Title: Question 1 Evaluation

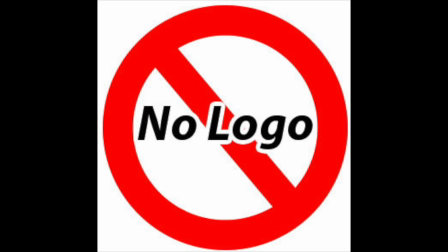I also broke conventions by not having a logo in the bottom corner as my trailer played. I decided not to do this as I felt it would give less distraction to the audience if left blank.
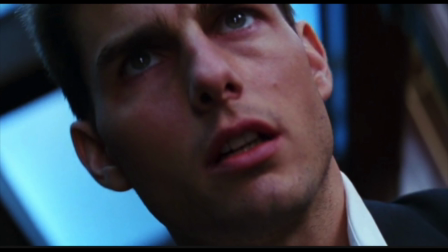The camera angles are very important, and the most common ones used in horror trailers are Dutch tilt, establishing shot, close-ups and point-of-view shots.
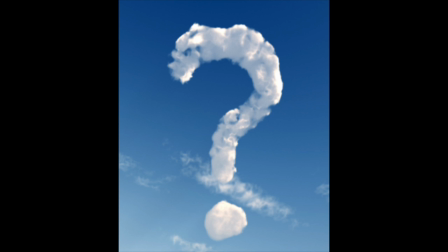These are used with the purpose of making the audience feel uncomfortable and to make them ask questions, such as where will these lead, where are they going, and what's going to happen.
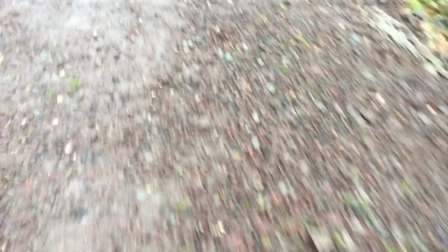I feel as these are very effective, and I tried to use as many as I could in my trailer.
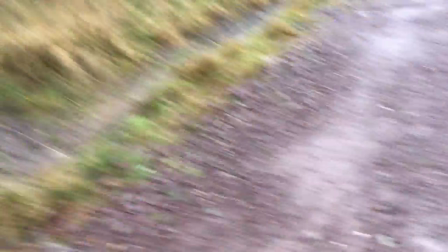For example, my point-of-view shot while running and my close-up of the protagonist drawing.
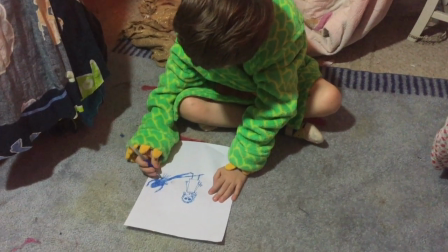This also meant I was following Godrod's theory of close-ups being able to create emphasis as well as revealing emotion.
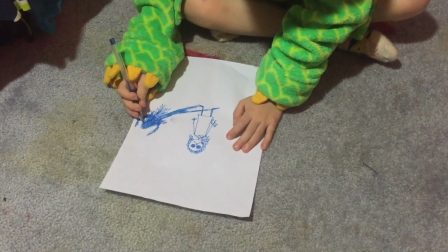Another thing I did with regards to camera angles and setup is have the antagonist above the protagonist.
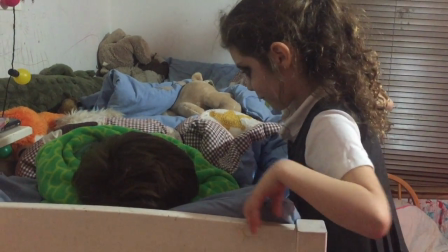This is a common convention in horrors and gives the impression that the antagonist is in control.